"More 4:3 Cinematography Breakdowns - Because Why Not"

All right, hello everybody and welcome back. We are doing another breakdown and yes, 4x3 again. This time I don't think film, but you never know. So this is again another audience request that somebody left down in the comments. I try and look at those things, try and see what people are liking, and then we're gonna break some of them down, right? Some of them are in the style of the framework, others are not. But this one does have those elements, and it's a great commercial shot by a fantastic cinematographer, and all of that stuff to the links, and will be down in the description below.
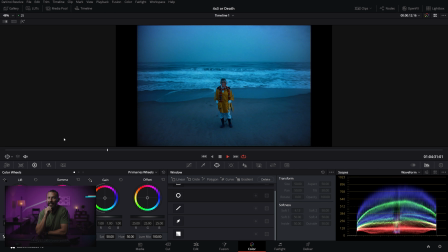Okay, let's have a little look here as we talk through it. This is 4x3 again, hard light again, crazy colors.
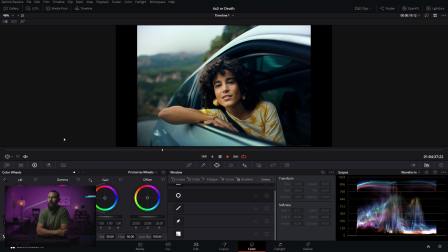Yeah, let's put some shears in there. People are talking to camera. I love to drive.
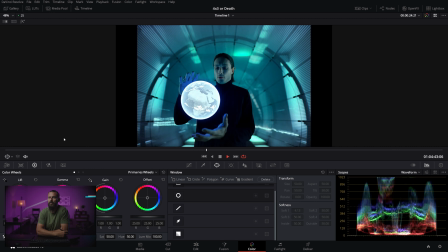I also do x-rays on my head with a globe.
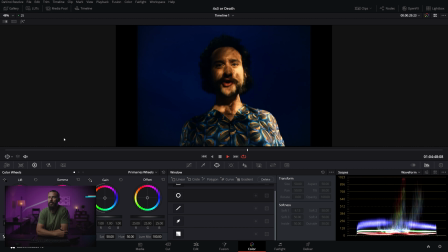I'm from the future. I'm probably from Scandinavia. And I'm laughing.
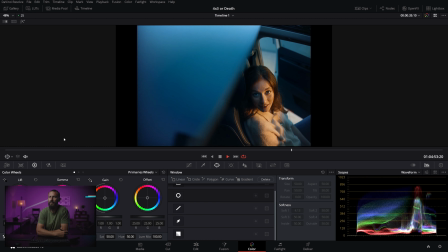It's funny. I have glasses. I am a lady. I drive fast.
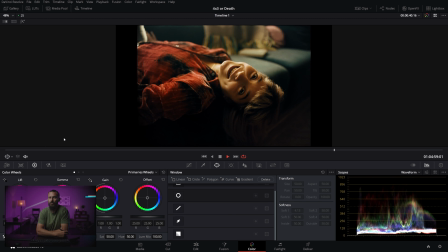I love shears and curtains. Don't you? It's dark. Why am I by my car myself?
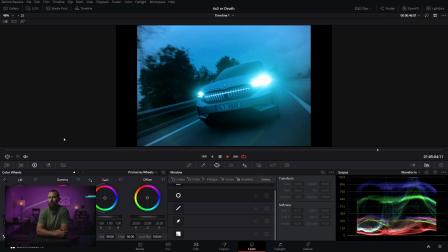Have you ever thought of that? You just watched 60 seconds of that. Goodbye.
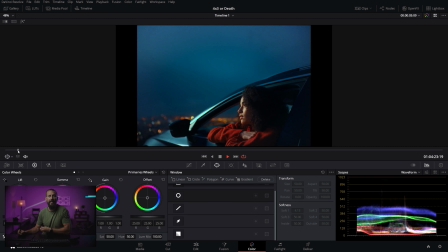Crazy camera move, and we're out. Okay, so that is the ad. Right? This is what we're going to be looking at, 4x3. Oh, a nice VFX there. Those look like real birds. And then we're down into this moving shot. Okay, well, let's start here. All right, we'll start with the good stuff. So, first of all, beautiful looking frame here.
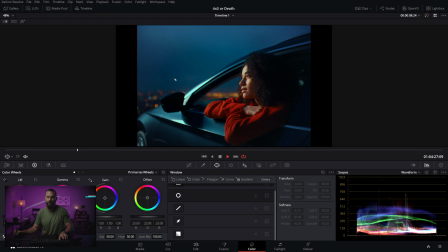Actually, we should go full screen. Let's go full screen.
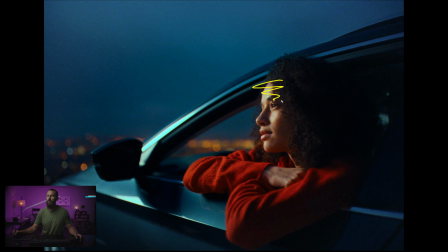Again, a little bit of a harsher light where it feels like this is not meant to feel, at least I don't know. Can't speak for the cinematographer, but it's meant to feel like she's lit, right? This doesn't feel natural. This obviously feels very lit. You can see the reflection in the car of the lamp itself.
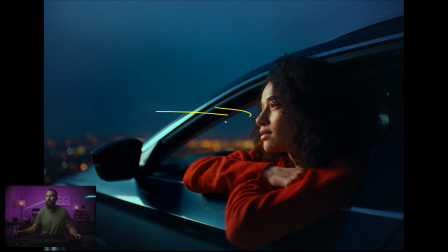Really lit, but good placement of the light relative to the face because it creates this nice little shadow, eye light there. Balance versus the background is what those ratios, like if you wanted to make this feel more natural, all you would do is just take some level out of this lamp.
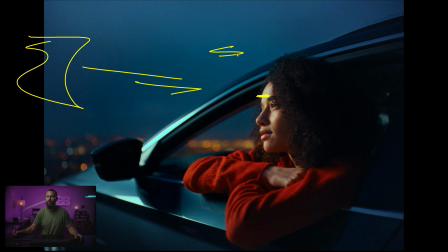And that brings this level closer to the background level, which would make it feel more in the realm of reality with the ambient light that is going on, right? This feels very, very lit, but still great.
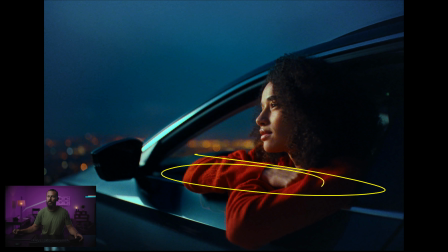We got the color of the car mixed with the color of the sky, mixed with the color of the jumper, and we got nice little background elements there that are again creating depth. This nice window cutting across here. You got this line here. You got deep background. You got little lights back there. She's gonna turn. Hello. How are you?
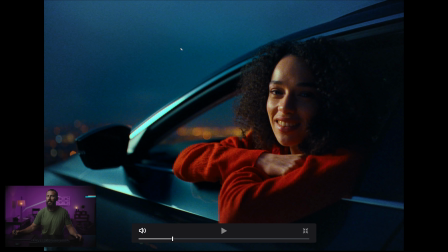Good. Yes. 10% grain is good. 50% grain is better. Can't believe I just muffed those words there and ruined the whole gag. Anyway, there's lots of grain, right? Grain is cool. Grain on TV, I don't know if this is not gonna make it out of the director's cut, this level of grain, but I like it.
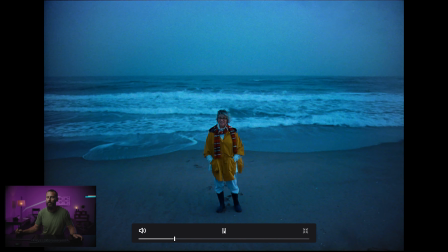I like the 4x3. I like it all. From there, we go overcast. Let's get a color that pops. Yes, please. And for lighting, well, we're not really going to do anything. We'll just set up the ambient.
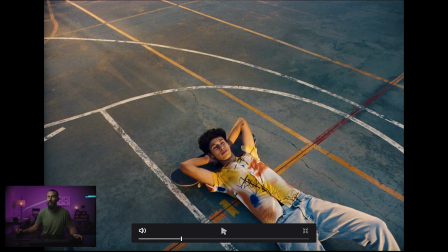It's too wide. Just make sure that we can bring it down later in post. This is a good one. All right, we got people, our little extras here to create something interesting. If you have a boring, mundane commercial, you just throw stuff at it to make it slightly more interesting.
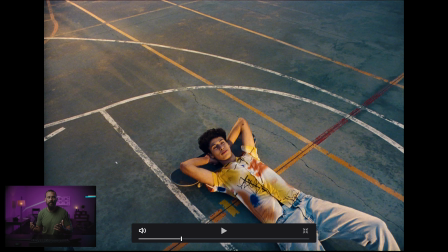Again, throw 4x3 at it. Throw anamorphic. Throw anything to stop the mind-numbing drain that is shooting something that is boring. Let's go crazy old-ass lenses. Let's shoot them wide open. Let's see if we can miss focus and no one will notice. Let's do all of these things. Because we're here, we might as well make it fun for ourselves. All right, so this is actually, I really like this shot.
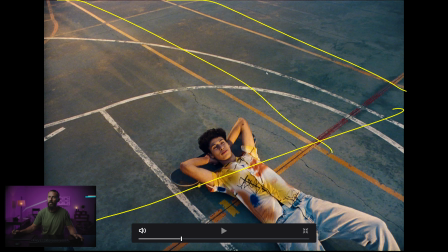Lots of interesting lines on the court going this way. We picked a great time of day with long shadows. Look at how long this shadow is, right? It goes all the way up to here. Big, long shadow. Front light day. We haven't softened it off at all, so you get that harshness, right? Because harshness shows that we can do it. And then the lines in the background just creating that depth and the big 4x3 frame there.
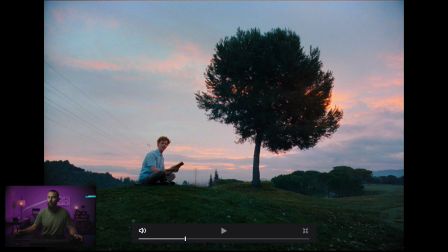Here, ta-da, good, looking towards camera, not a whole lot of light, just timing.